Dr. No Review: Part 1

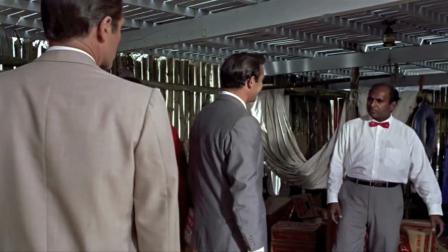After the scuffle, everyone is revealed to be friends, and they decide to catch up on the Strangway situation over drinks at Pussfella's nightclub.
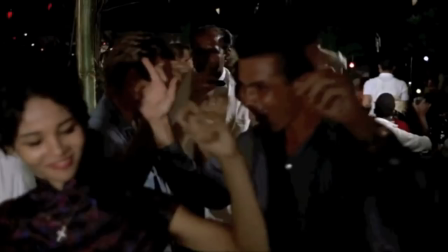What the hell? Whoa, is he? Is that guy alright?
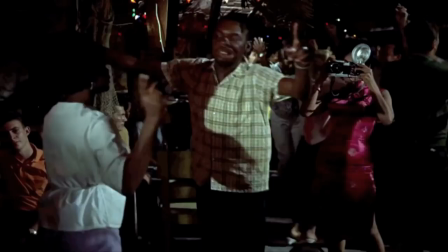He looks like he's having some kind of stroke. Does someone want to call someone? The photographer from the airport reappears and bonds in Squirrel to find her. Here we go again, jump up. Oh god, him again. Will someone please help that man?
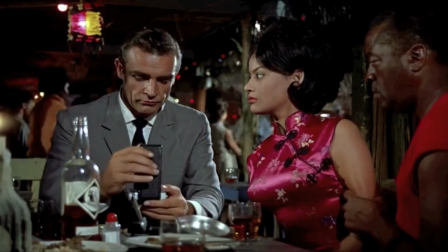Someone, anyone? He's obviously having a bad reaction to drink or drugs or something. What kind of alcohol are you serving here, puss fella?
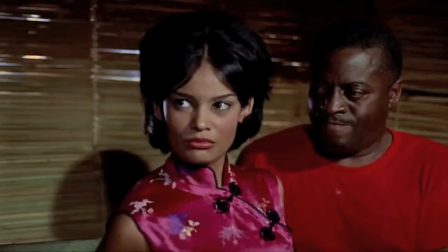The photographer is interrogated but reveals nothing except for how much of a badass Quarrel is.
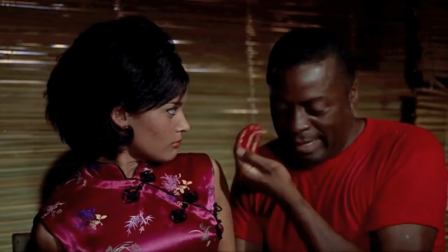Like, she slashes half of his face off and he's just like, do you want me to break her arm?
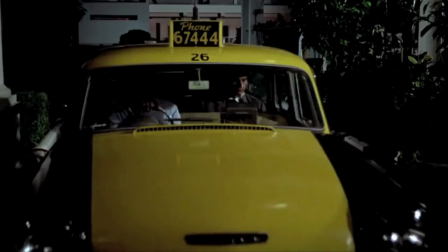But suspicion is raised about an island known as Crab Key and its inhabitant Doctor No. Later, Bond returns to his hotel when the three blind mice appear, ready to strike.
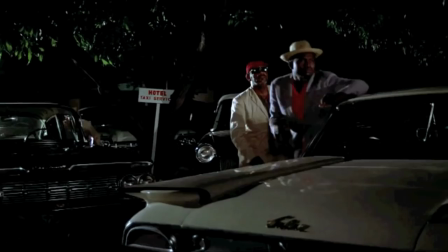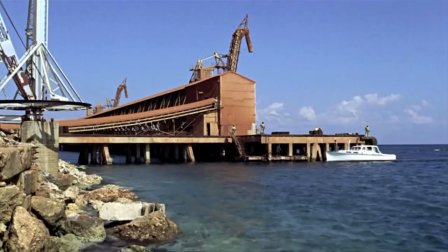Want to play that a little louder, Monty? But Bond loves to die another day and meets with Professor Dent the next morning, where it becomes clear that there's more to this man than meets the eye.
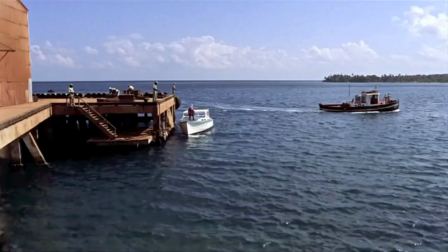And indeed, the next scene is him scurrying over to Crab Key.
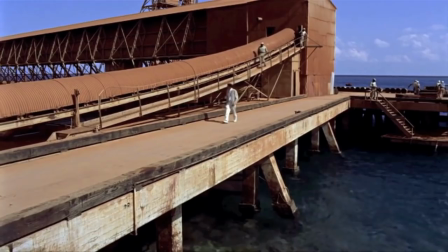Dent is an effective secondary villain and gives us someone to boo and hiss at in the meanwhile, as Dr. No ain't appearing for another three quarters of an hour, folks.
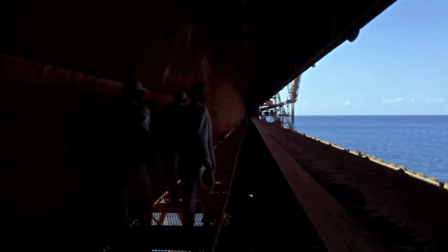It's on Crab Key that Dr. No provides Dent with a weapon for killing Bond, a weapon so frightening that grown men weep over this thing daily,
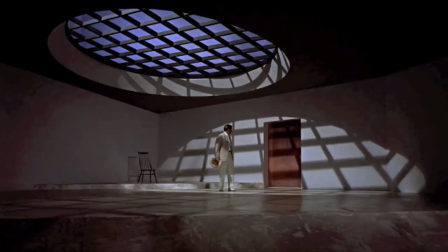a weapon so destructive nations have surrendered over just the very thought of such a thing, a weapon so...
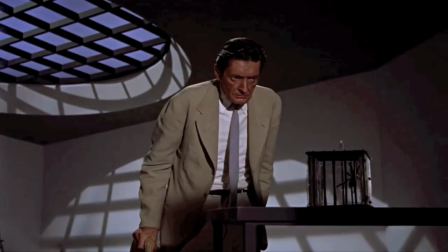Ooh, what a lovely set. Oh, well done, Ken Adam. Where was I?
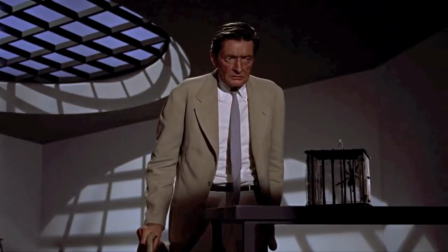Oh yes, Dr. No provides Dent with a tarantula! Wait, what?
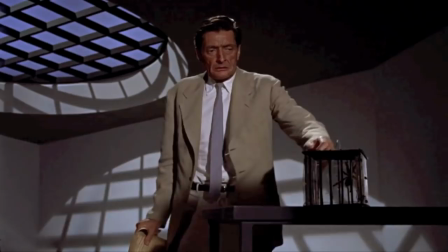But tarantulas aren't lethal to humans, are they?
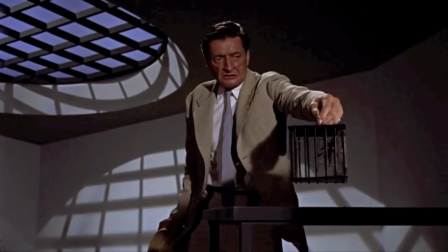I mean, unless the plan is to scare Bond to death with the thing, I'm pretty sure a silenced firearm would have been more effective.
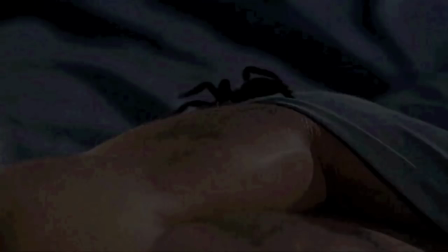Why not just get the tree-blind mice on the job? Anyway, the next scene shows Bond in bed with the tarantula.
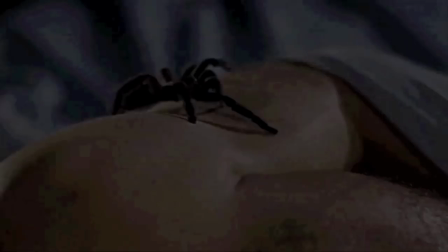Look either, Bond, there's a giant pane of glass separating the two of them. The spider is flipped off the bed and Bond takes heed from the Looney Tunes and bashes the thing to death in time with the music.
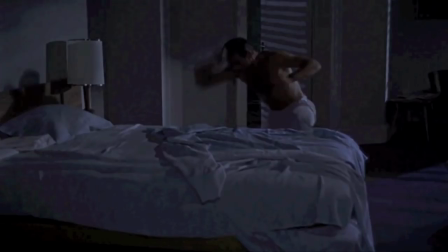If only all Bond films provided cartoon sound effects to Bond's actions.
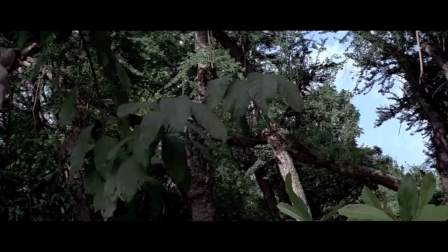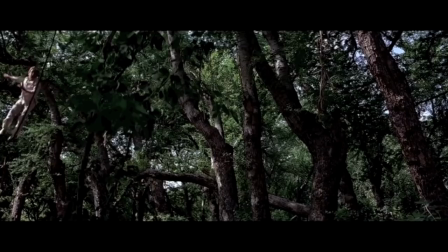Oh wait, a lot of them already do.
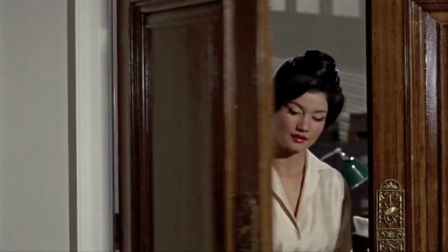The next day Bond heads to the embassy to talk and ends up making a date with this Chinese...
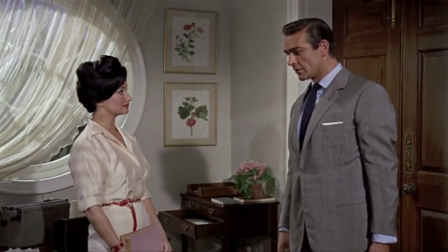Uh... English? What nationality is she supposed to be exactly?
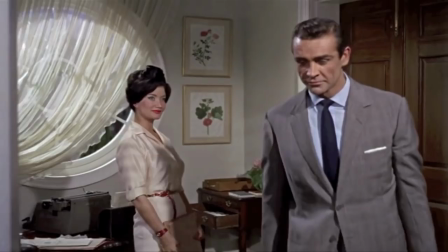Anyway, Bond suspects that she's a double agent, so makes a date with her. Wait a minute, why is there a window in the middle of the room?
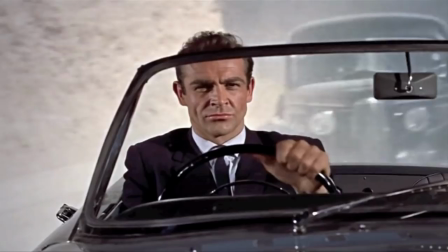That evening, Bond heads to his date with the suspected double agent and gets into his first car chase with the series and...
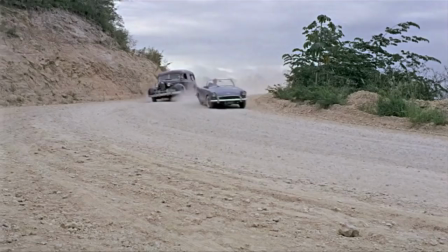Well, technology and advancements in filming have come a long, long, long way since this scene was filmed.
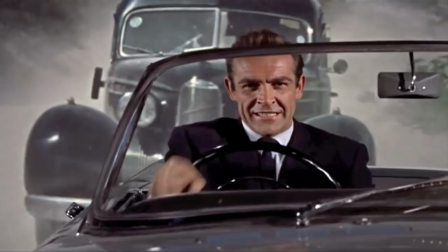The terrible back projection robs this scene of any excitement or tension, and you'd think they could do it for real.
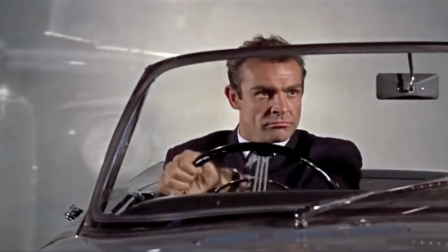I mean, earlier on, they clearly filmed Connery actually riding in a car,
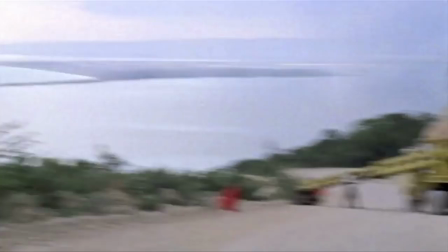and I guess we're supposed to assume that the tree-blind mice are in the car chasing, despite never getting a shot of them?
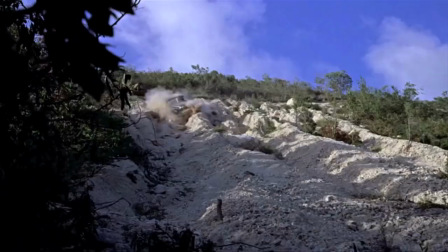And why the hell does that car blow up so easily? All it's doing is slowly rocking down a hill. I'd be surprised if such a tumble even damaged the suspension.
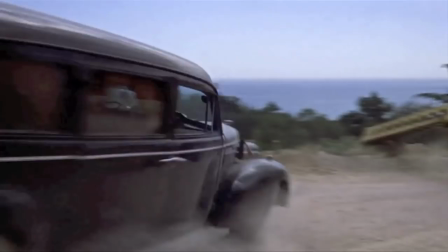Seriously, what would cause such an explosion? Is everyone doused in gasoline?
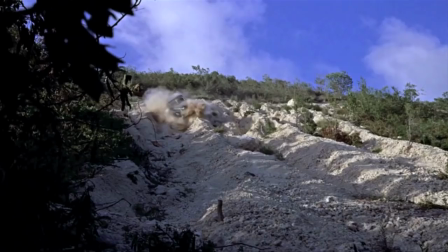Don't worry, men! We're all kissed along as no one likes a match! What did he say?